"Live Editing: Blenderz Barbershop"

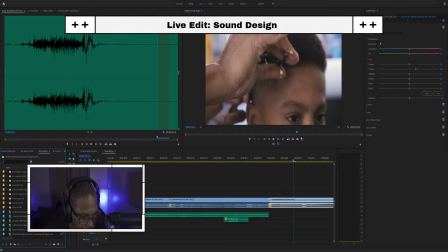shears. What one was that?
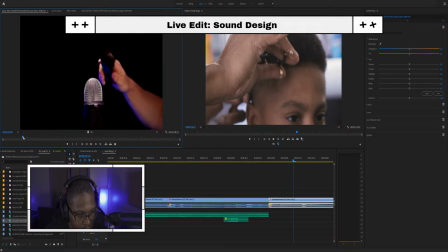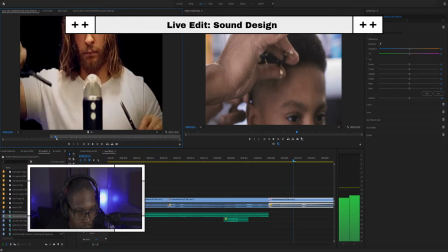Okay, so what we have here, this is again, those are just a YouTube video that I grabbed, and we're only taking the audio from this particular video.
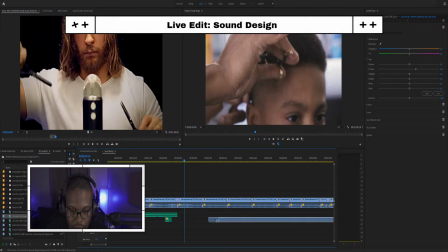Just if this gentleman here using those shears, we want that sound when my guy Chris is chopping.
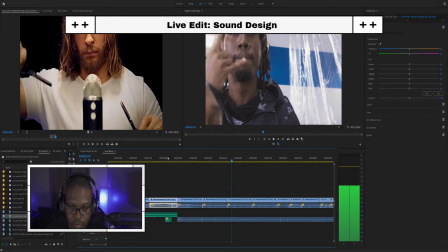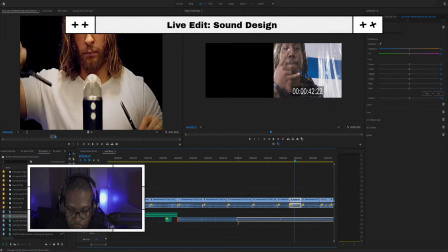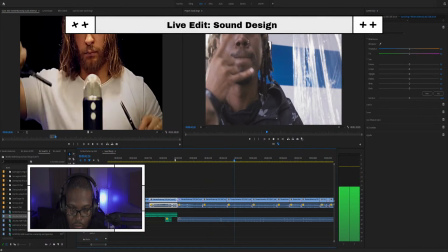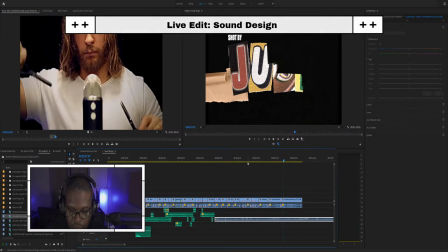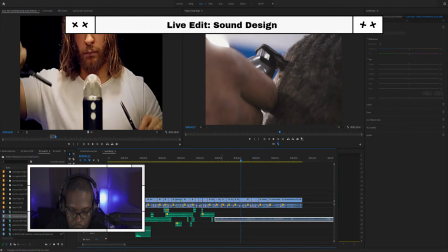All right, so let's bring that there. Let's see if we can get this to line up better.
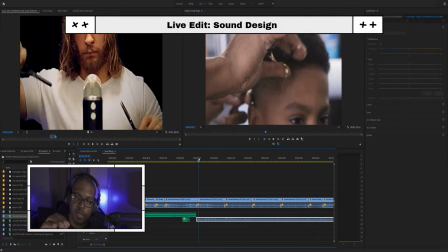'Cause that's another thing. That's something if you really want to not just do something just to be doing it, you want to really like be effective with it. Learn how to match up your sound with what's going on in your clips.
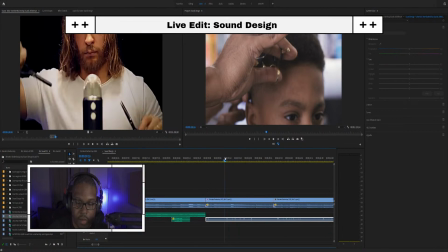And by that I mean this is respectively when something's going down. So I would want to line this up to match better, so it looks like he's actually using those shears.
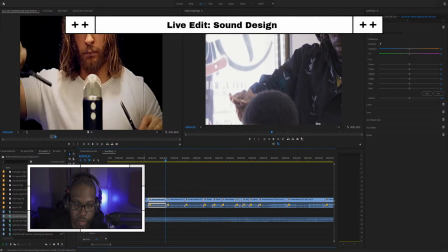And this sounds a little too quick. You can tell he's going when that's not obviously happening in our clip here. So we're gonna get rid of what we don't need. This clip is too long. We want to actually boost the audio on this one.
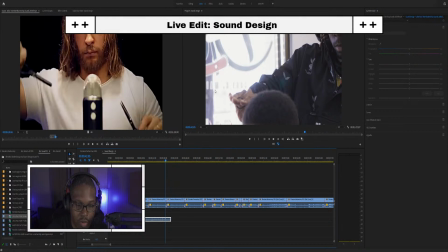We're gonna set this into just regular. We're gonna bump it up 5.
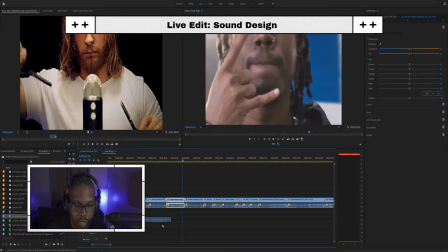And I actually like that.
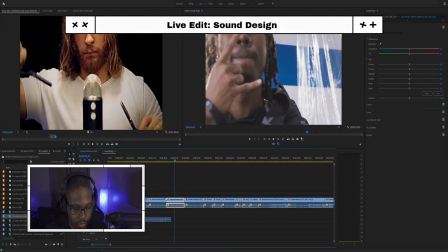And we're gonna add a whoosh there to transition Chris from cutting to throwing us the peace sign.
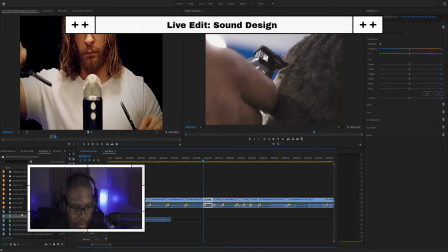and then we're gonna bring some clipper sound right there. So we're gonna mark. Oh no.
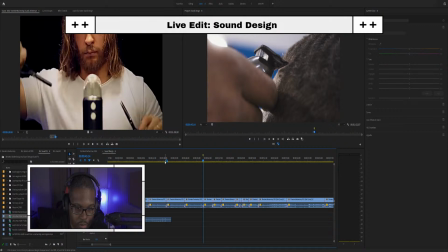Got our marker there. You see the marker, and that's selected by pressing M on your keyboard.
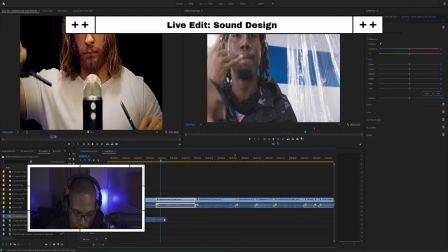And we'll go with the fire whoosh.
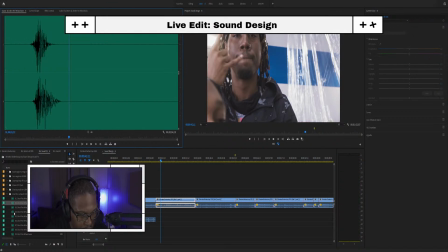Like that.
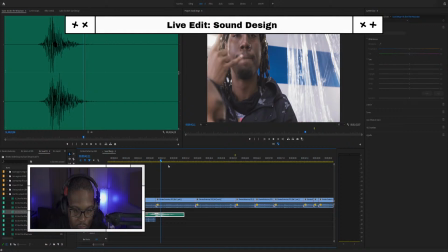And let's see, we're going to bring that down to -10.
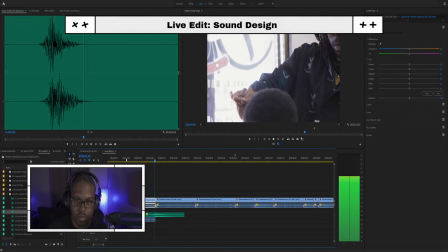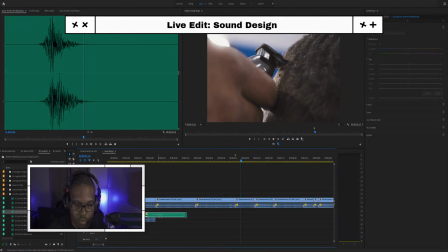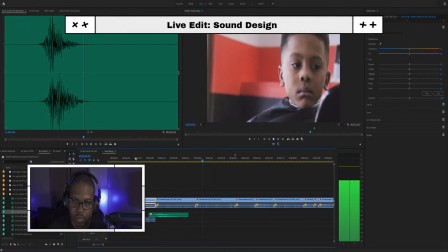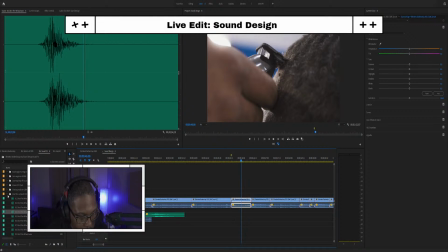And then right there, we need to bring in some trimmers.